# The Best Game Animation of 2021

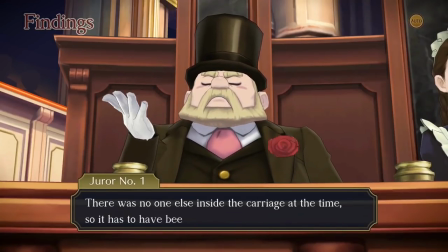I did a video on this topic already, but I'm still just astonished at how much personality this series is able to convey using so few animations.
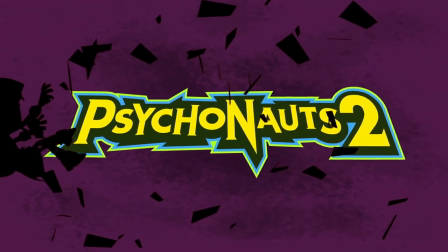Then there's Psychonauts 2, a game I still, even after finishing it, can't quite believe is actually real.
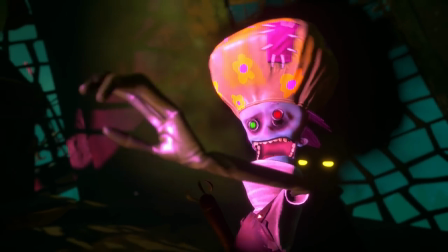There is so much entertaining personality on display here,
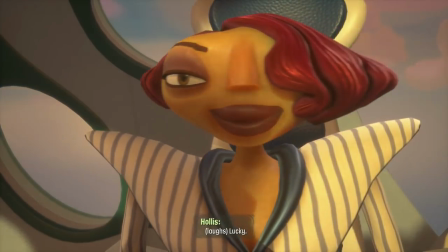and this distinctly double-fine animation style always brings out the most of each character's off-kilter design.
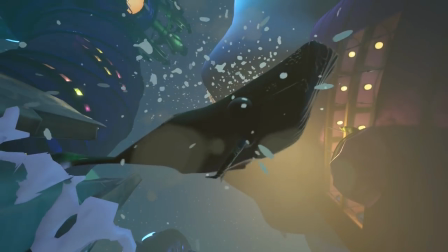The animation is zany enough to squeeze the most comedy possible out of every scene,
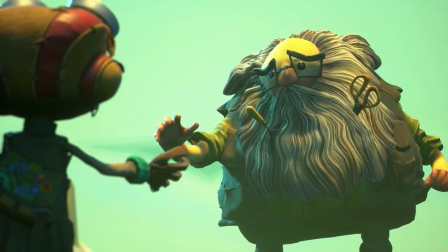but also sincere enough to bring genuine pathos and heartbreak out of what turned out to be some surprisingly emotional moments. But if we are going to talk about top-tier, stylized 3D animation in 2021, we are going to talk about Ratchet & Rift Apart.
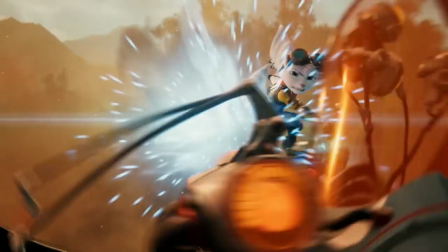Insomniac Games is a studio that invests heavily in animation tech and talent, and that investment continues to deliver results.
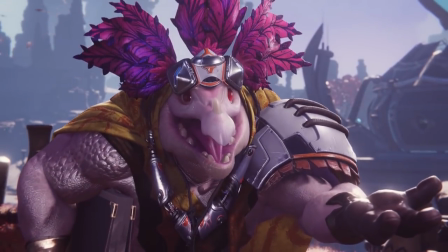The gameplay is gorgeous, the cinematic performances are so full of cartoon appeal, and the amount of polish on display here is a little bit out of control.
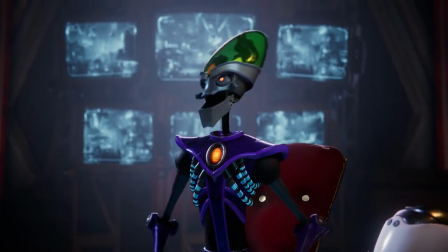Whoever is animating Nefarious is clearly having a grand time.
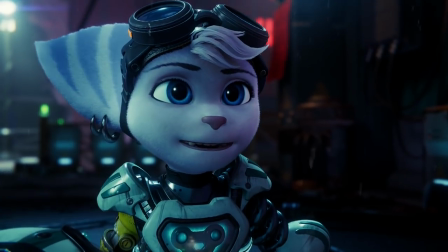And my special compliments to everyone involved in the creation of newcomers Rivet and Kit, because darn these two are lovable.
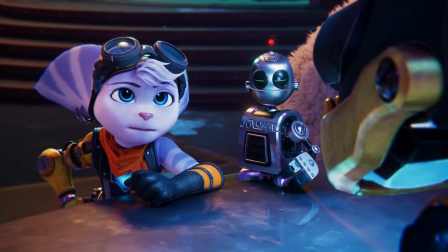If the next game in the series happens to star these two, I will not complain. But speaking of startling levels of polish, that brings me to Kena, Bridge of Spirits.
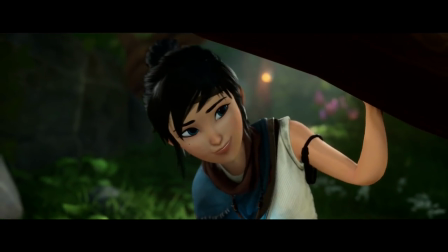This particular style of 3D animation, which usually gets labeled the Pixar or Disney style,
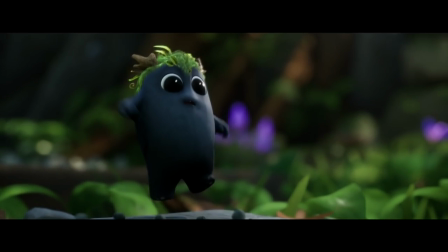for better or worse, might be everywhere in Western animated films, but it's not one we see very often in games.
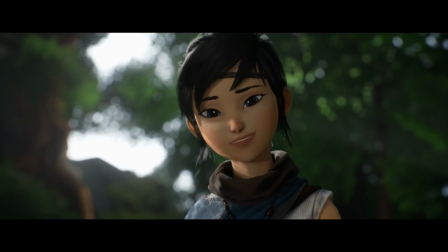And for good reason, it can be really time-consuming to do it this well.
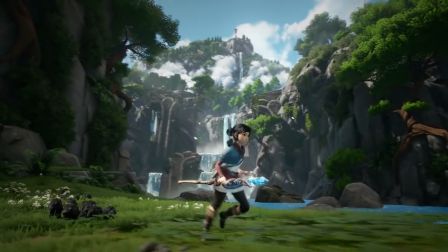Granted, you're not going to see quite the same level of technical polish from Kena as you would see in Ratchet & Clank,
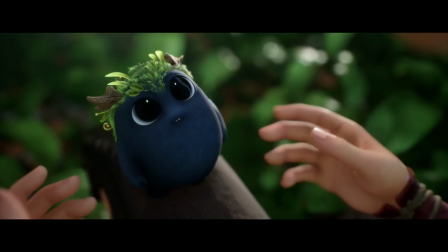especially on the gameplay side of things, but still, this is an impressive looking game, and the animation on these little rot creatures is almost painfully cute.
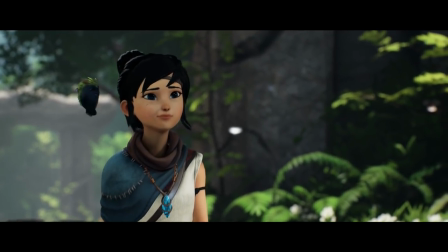I do wish that Kena herself had a bit more personality.
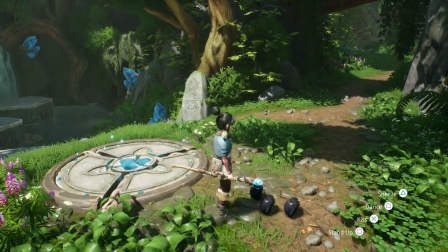Her performance tends to feel pretty one-note a lot of the time, but even so, it is hard to cling to that sort of nitpick when the game makes room for stuff like this.
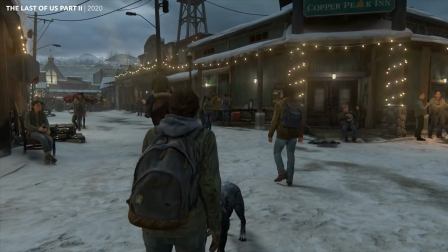I know that all games are going out of their way to let you pet the dog lately,
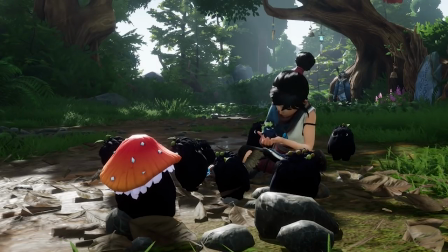but letting you park and play with your little Pikminions like this in a variety of ways is really raising the bar.
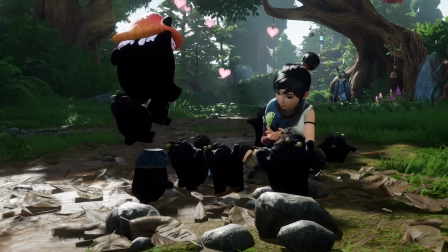How can you not love this?
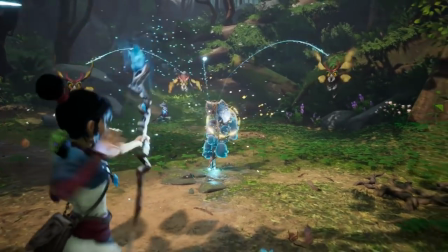Kena Bridge of Spirits is a heck of an opening statement from Ember Lab and their co-developers at Sparks, and I'm very excited to see what else they might have in them.
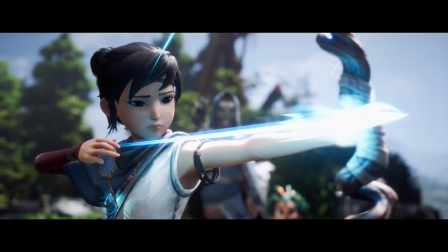But as wonderful as this sort of stylish and highly polished animation can be, it isn't right for every game.
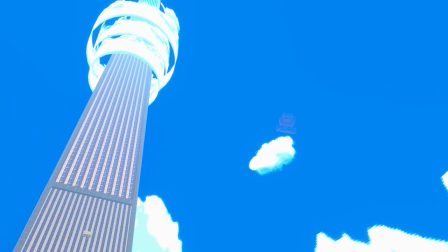And this brings me to the last game I want to talk about today. Say No More.
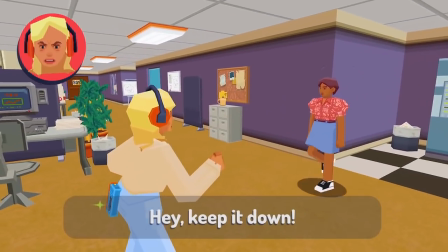Say No More is a short little comedy romp about learning to stand up for yourself,
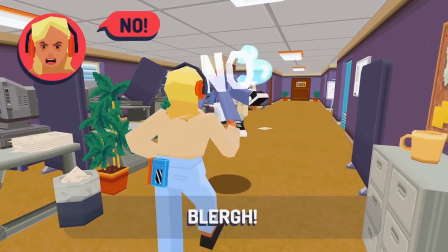and I am not joking when I tell you that of all of the incredible animation I've shown you today,
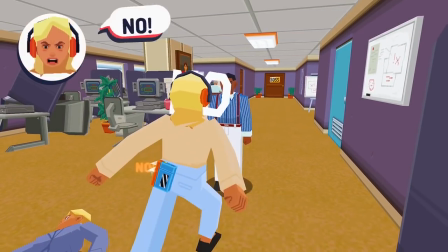this might be my 2021 favorite. Now, is the animation dead simple?
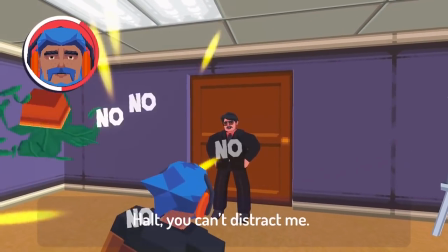Absolutely. Many would probably even call it bad animation, but I am here to tell you that if this animation looked more detailed or polished,
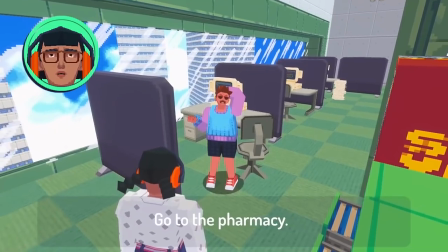more traditionally quote, good, I have a strong suspicion that the game's comedy would not land nearly as well.
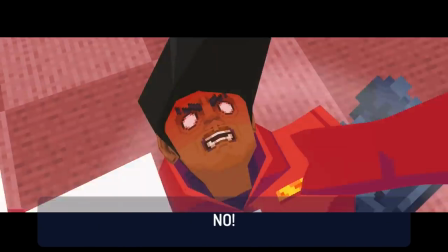Which means the animation in this game is actually perfect.
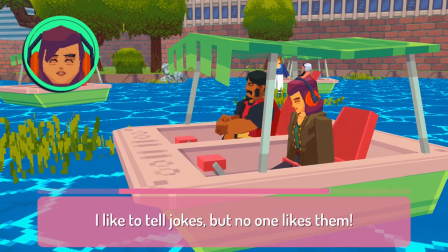And make no mistake, this simple animation is more precisely crafted than it probably looks. the snappy,
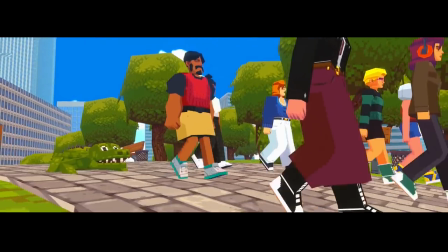comic posing, the way every character walks around with this stiff strut, the attention to comedic timing.
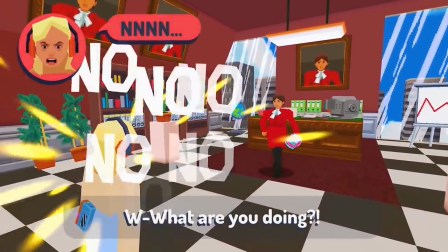It's genuinely some of the funniest game animation I think I've ever seen. Just go and play this game for yourself and see what I mean.
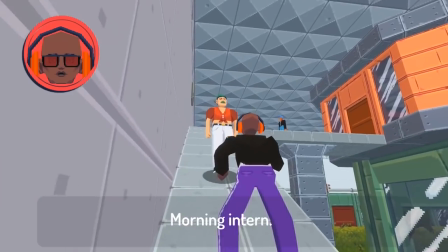It's short and delightful, and I think, after making it through 2021, you deserve it.
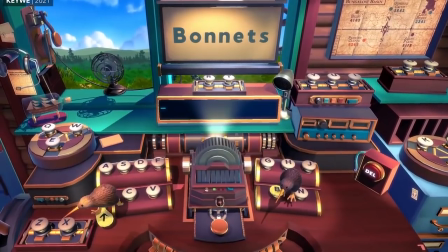There. There's all the games. And I still probably missed some. And you know what?
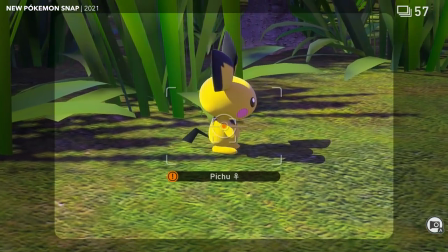I know I did. Even after all this effort, I'm still, somehow, going to discover another 2021 game with amazing animation within minutes of uploading this video.
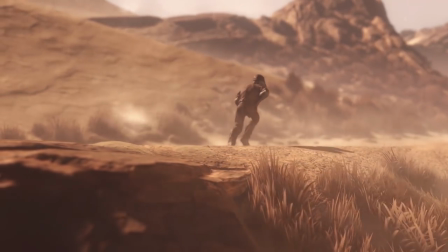So, if you know of any, post them down below so I can just start kicking myself now. I hope you have a lovely day and that this year is better than the last.
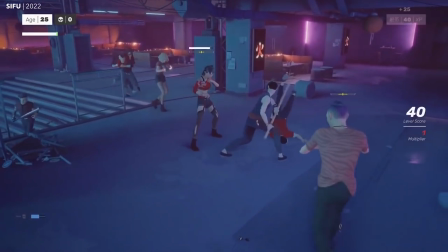Low bar to clear, I realize, but still.